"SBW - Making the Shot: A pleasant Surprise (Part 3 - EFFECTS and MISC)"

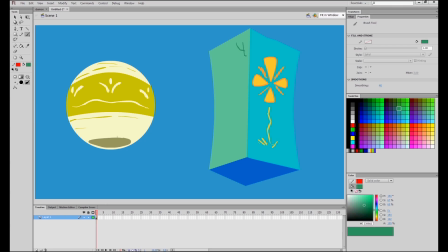Because I use shape tools that look simple and don't have a lot of information, it's easier to manipulate because there's not a lot of things going on. If I were to do this on my normal brushstrokes, I would get so much angles and accents.
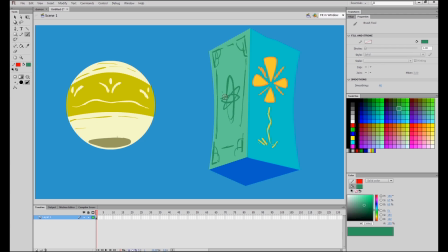Even for Vector software, it's still too much to work with. So if you just want to work with simple shapes and lines, using the tools here are the best way to go. Like what I'm doing right now. I'm then gonna turn these lanterns into cymbals.
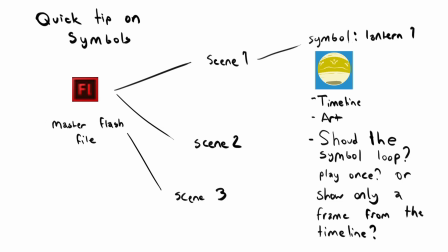Let's hold on a second and talk about cymbals in Flash. Cymbals are little assets in Flash you can make that have their own little timeline. They're not like a scene where it's a completely new workspace. In symbols, they have a workspace but it's more limited,
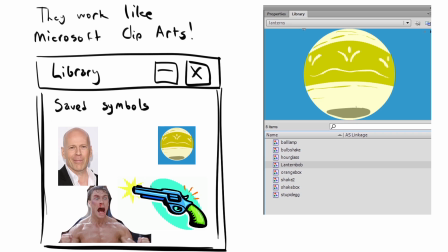but the great thing about symbols is that you can use them anytime in any scene by just dragging them from your library.
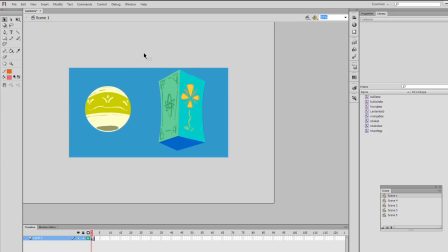They're basically like a mini clip. There are two ways to create a symbol. If you hit insert and a new symbol, you can just make a new symbol from here. But since I already drew my lamps, you can just select a lamp, you right click your selection and you convert it into a new symbol.
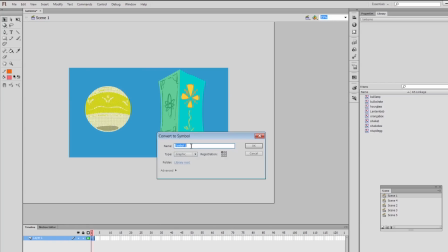This opens a new window in which it's prompting you whether you want to turn it into whatever symbol you want.
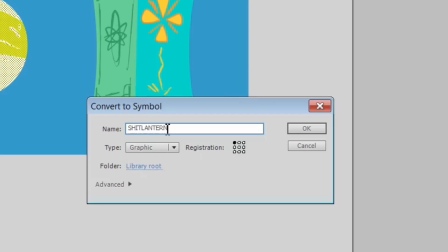Graphics are ideal for animation, movie clips, and buttons are mostly used for flash action scripting, which is usually for coding games and stuff like that.
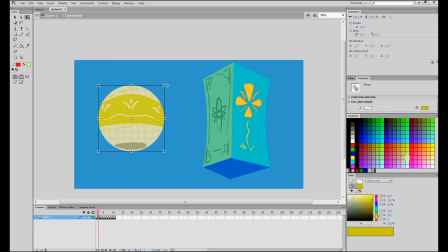So in other words, this stuff is useless garbage to me. For this case, I want the lantern to bob up and down left and right and make it loop in the same scene. While I have the lantern open, I can just animate it by just moving it up and down left and right, and I'm going to space them evenly, 3s and 4s, just so that it doesn't distract the audience too much.
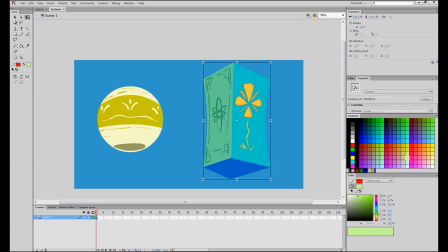Then when I go back to my scene by clicking here, and if I press F5 randomly on the timeline, it'll loop until that point, but it will loop forever wherever I have that frame. And also if you notice, it's one giant frame of just two symbols, but if you look carefully,
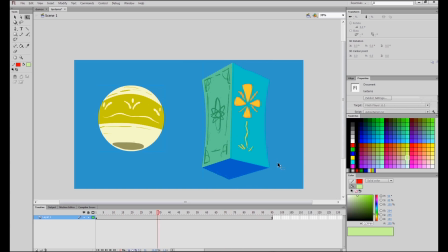the symbols are playing the animation already in its own timeline. It's a pretty neat feature, but it's kind of confusing at first when you're still a newbie at Flash. So if you don't want to work with symbols, you can just create a new Flash file, have your lantern animation and make it play there.
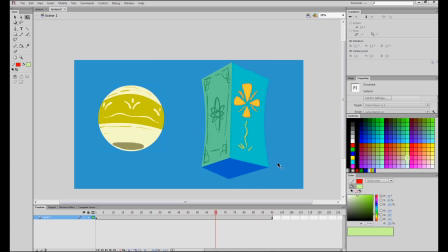If you're not really familiar or comfortable working with symbols, then this is the best way to go either way. You can export it into an image sequence, a swift file, either way you're still going a benefit for the future parts of the tutorial, which I'll address if you do decide to go through different routes.
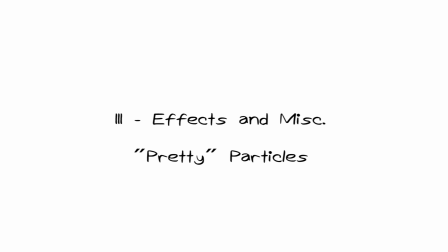So after some time, I managed to finish some more lanterns. As you can see, I did them in separate scenes because, again, that's how I work.
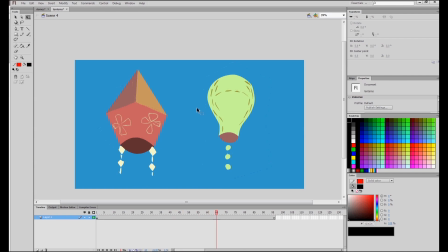But now you'll notice that I have different varieties of different lanterns. Some of them are round, some of them are rectangular, and some of them move differently than others.
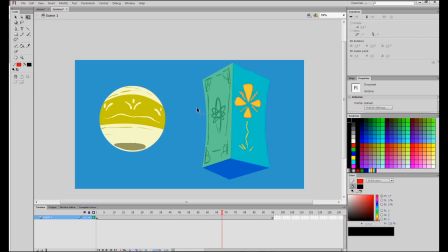And you'll notice that I made them all symbols, well, graphic symbols, so I could loop them. As you can see in my main timeline, I've stretched my frame to some random part of the timeline. So, when I do play it, the graphic itself will loop until that part of the timeline I specified.
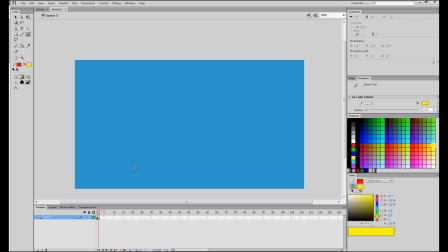Now, with the lanterns done and out of the way, we can now move on to the pretty particles. The sparkly orbs that just float around the girl, I'm gonna work on those next. Now, one could say that I could just do the particles in After Effects, where they have the tools for it, such as CC particles, particle playground,
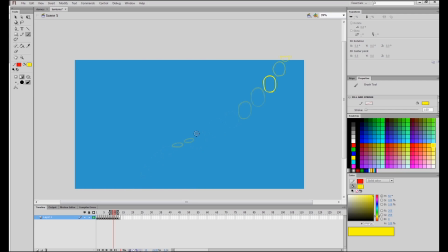those type of things. But I want to hand animate them because I want more creativity with these particles. So as you can see, I'm approaching this using the straight ahead method.
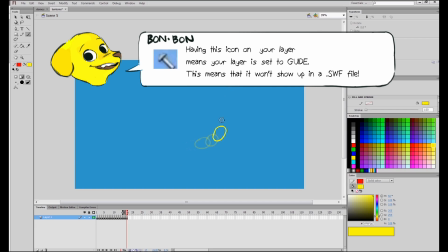The straight ahead method is where I don't do it pose by pose, but I just animate on the go. Meaning, the frame that comes next or after the one I'm drawing is the one I'll draw next.
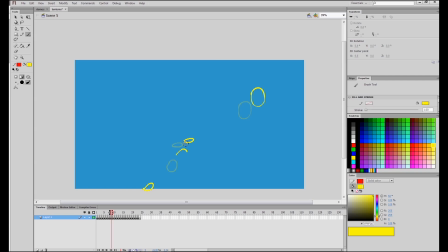This allows more flexibility for more spontaneous things like particles, things with a lot of constant motion. It's also best used for things you're not really sure how to animate technically, you don't know what the key poses are, so you're basically exploring that as you go.